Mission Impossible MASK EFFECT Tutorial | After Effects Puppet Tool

Hey, this is Steve from Unexplored Films, and today we are recreating our Mission Impossible mask effect tutorial.
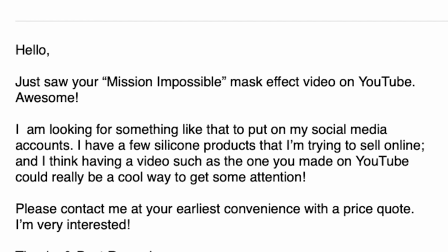Recently a company has got in touch and they would like something similar to promote their products, so we said we can recreate it and we might even be able to make it a little better. So today we're using two people and a rubber mask, and we are using some After Effects trickery to try and blend the two together.
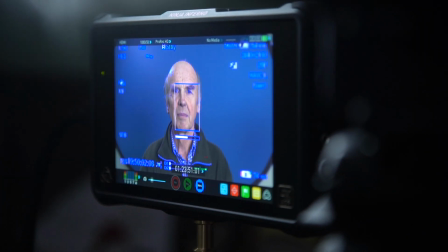We've got a Sony FS7 to do the recording with a field monitor, and we have playback here off to one side so that we can see if the movements line up on top of each other.
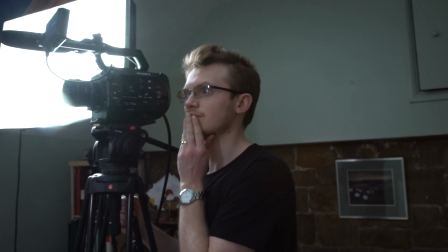So let's see how we do. So the main thing we did differently with this effect to the first time we tried it was,
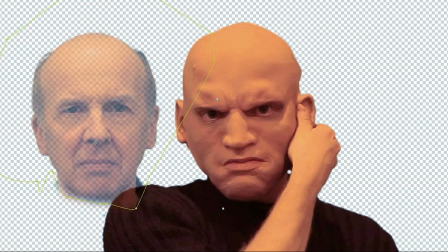when we did it the first time, we actually just glued one head onto another body.
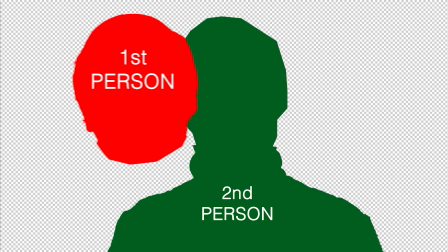We glued the head that was going to disappear onto the body that was already there and was going to stay there till the end.
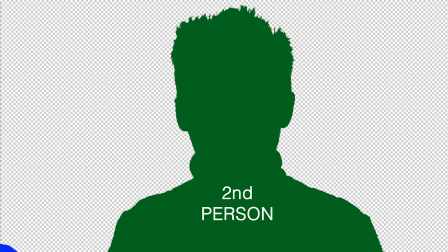First person's head disappears to reveal the second person's face underneath, and the body never changes, it's always the second person.
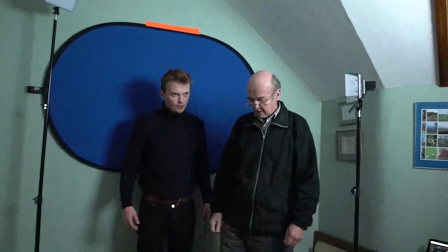And the problem with that is you just can't do much moving around. We wanted to go one better this time and actually have the first person's real body walk in,
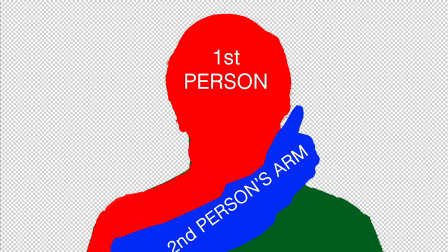and then transforming the body as well as the face when the arm moves across.
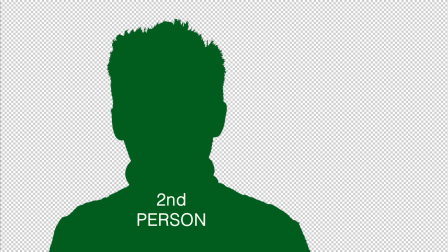So that was our challenge this time.
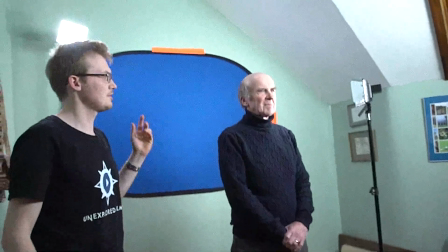So we counted in time with the first person walking in and doing the move, we counted the seconds between the steps and then the mask coming off,
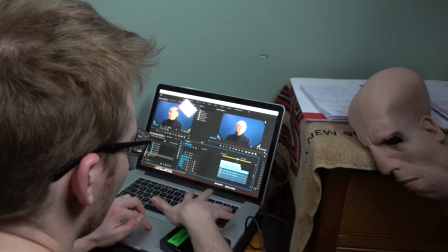and then we played that clip back and we filmed the second person so that they could walk in time to the first clip.
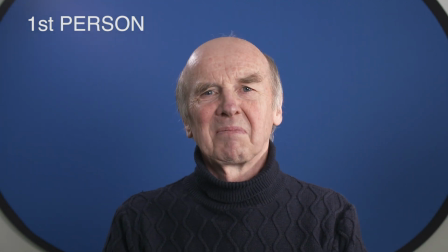First person enters frame, acts the first part of the shot, moves their head in the way the mask will move, but doesn't move their arms.
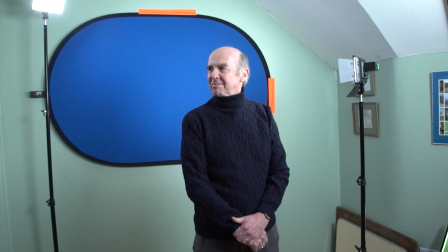Nice, and off. That wasn't bad. That was a smug look. Right, let's swap.
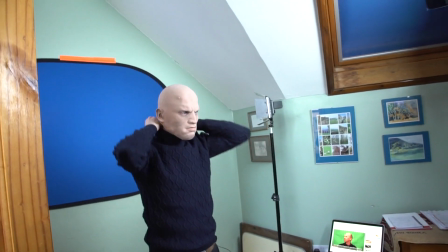I played the second person that the first person turns into when he removes the mask.
I guess we'll try a few versions of this and then see what happens.
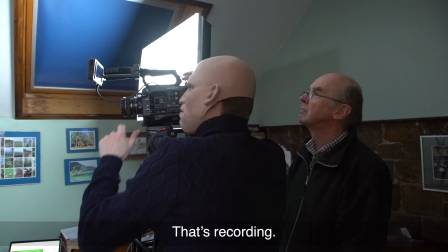Okay, that's recording.
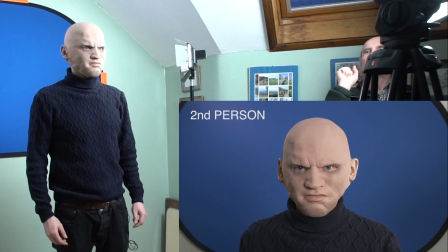The move the second person wearing the mask has to do is to bring their hand up to basically the earlobe and then pull the mask across the face and off.
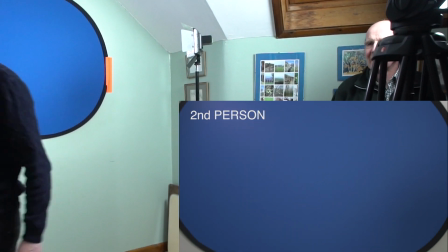Second person acts the second part of the shot and then exits frame.
Is the smile better or worse?
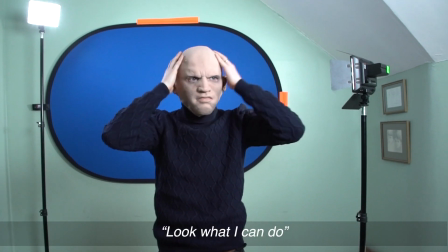Smug face. Smug face? Okay. Look what I
can do. Once again, it helped that we were a similar height.
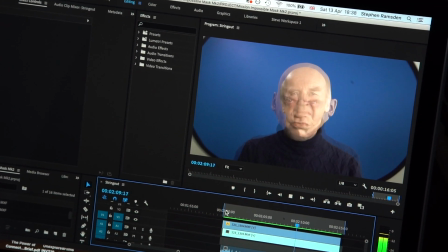I think different heights would cause a bit of a problem with this effect. We had similar colour eyes, which also helps this effect.
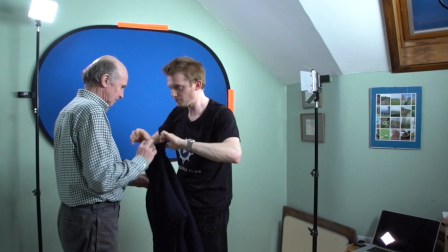And once again, we wore exactly the same costume, which was a jumper with a high neckline, and anything to hide the neck makes the whole thing easier.
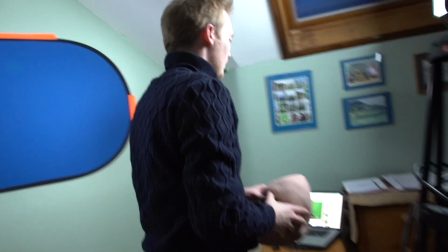Now we play it back and we see if they line up.
The first thing we did was we did a simple overlay of what we thought were the best takes, so we just checked the timings were accurate.
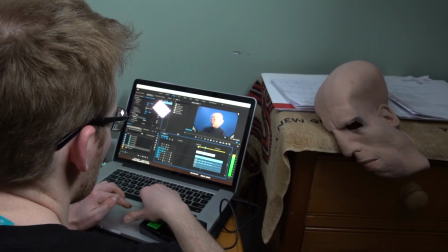That's actually not too bad. That might just work.
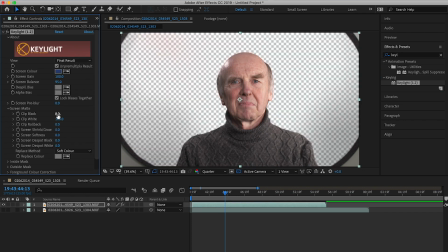So once again, the first thing we did was put the takes that we thought were the best into After Effects and remove the background using Keylight.
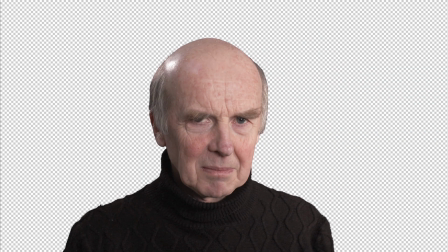There are loads of tutorials about refining the edges and making that look really, really good, but we did a basic key to begin with,
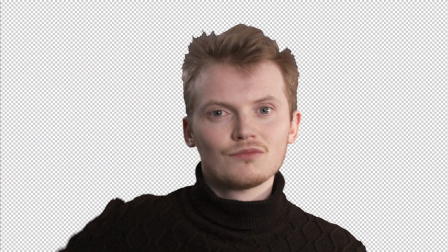just to remove the blue screen, and that allows us to use the bodies and the heads independently and not be locked into any kind of background.
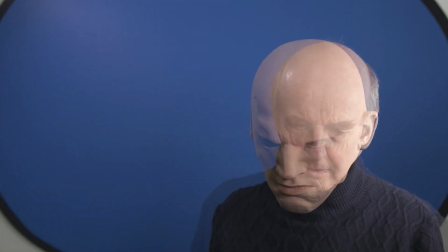When wearing the rubber mask, it actually made the whole head bigger on me, on person 2.
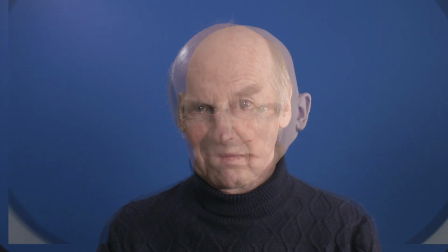So person 1's body and head had to be scaled up slightly to fit over the mask, and that made the transition between the two bodies a little bit harder.
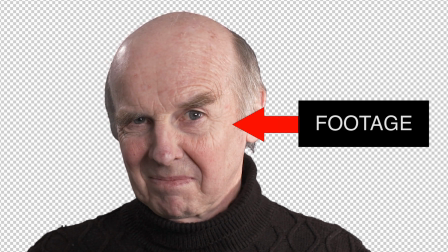We actually ended up changing from the footage of the first person's face to a still, because that actually made it easier.
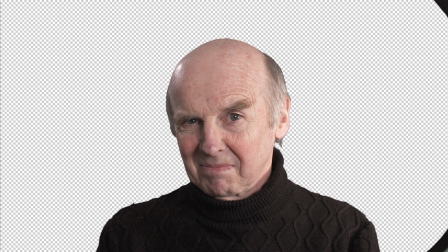Although we had shot the first person turning his head, we actually found that it was far easier to control a still image than a moving image.
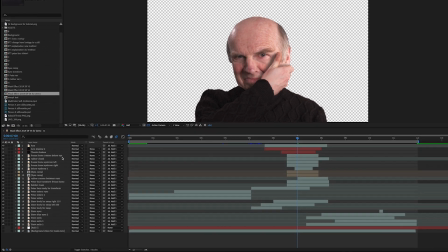So as you can see here, we ended up with loads of different layers.
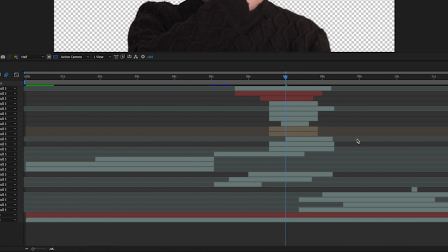It starts fairly simply with the first person walking in, lots of layers to hide the mask join, and then fewer layers again for the second person walking out.
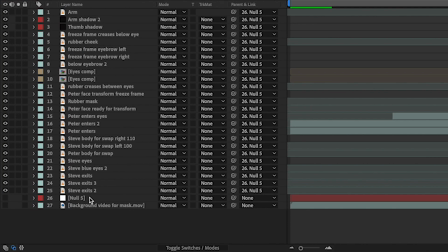We parented everything to a null object so that you wouldn't have things wobbling around on top of each other.
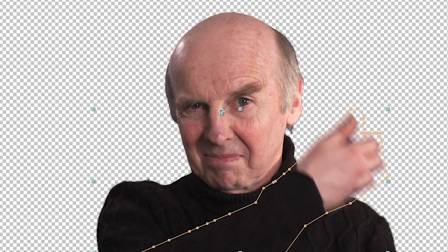Then we cut out the arm. Cutting out the arm was very important. Once again, it can just hide all of the mess underneath where one thing's turning into another thing.
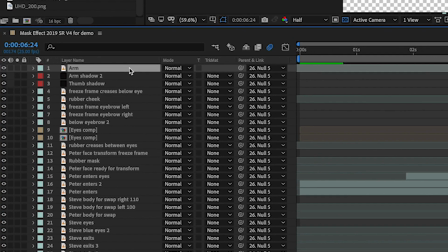So the arm should sit right at the top of your stack of clips.
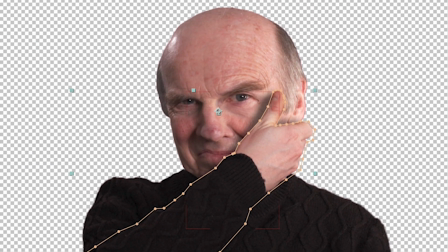And we actually added a slight shadow to the arm as well, just so it would look like the second person's arm was really sitting on top of the first person's face.
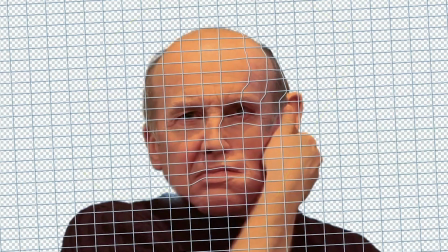So in our original tutorial, we used the After Effects Mesh Warp tool to distort the face.
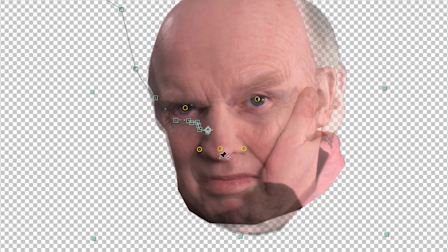This time around, we used the Puppet tool, which seemed to work a little bit better. Essentially, though, you're doing the same thing, distorting the first person's face to match the movements of the rubber mask underneath.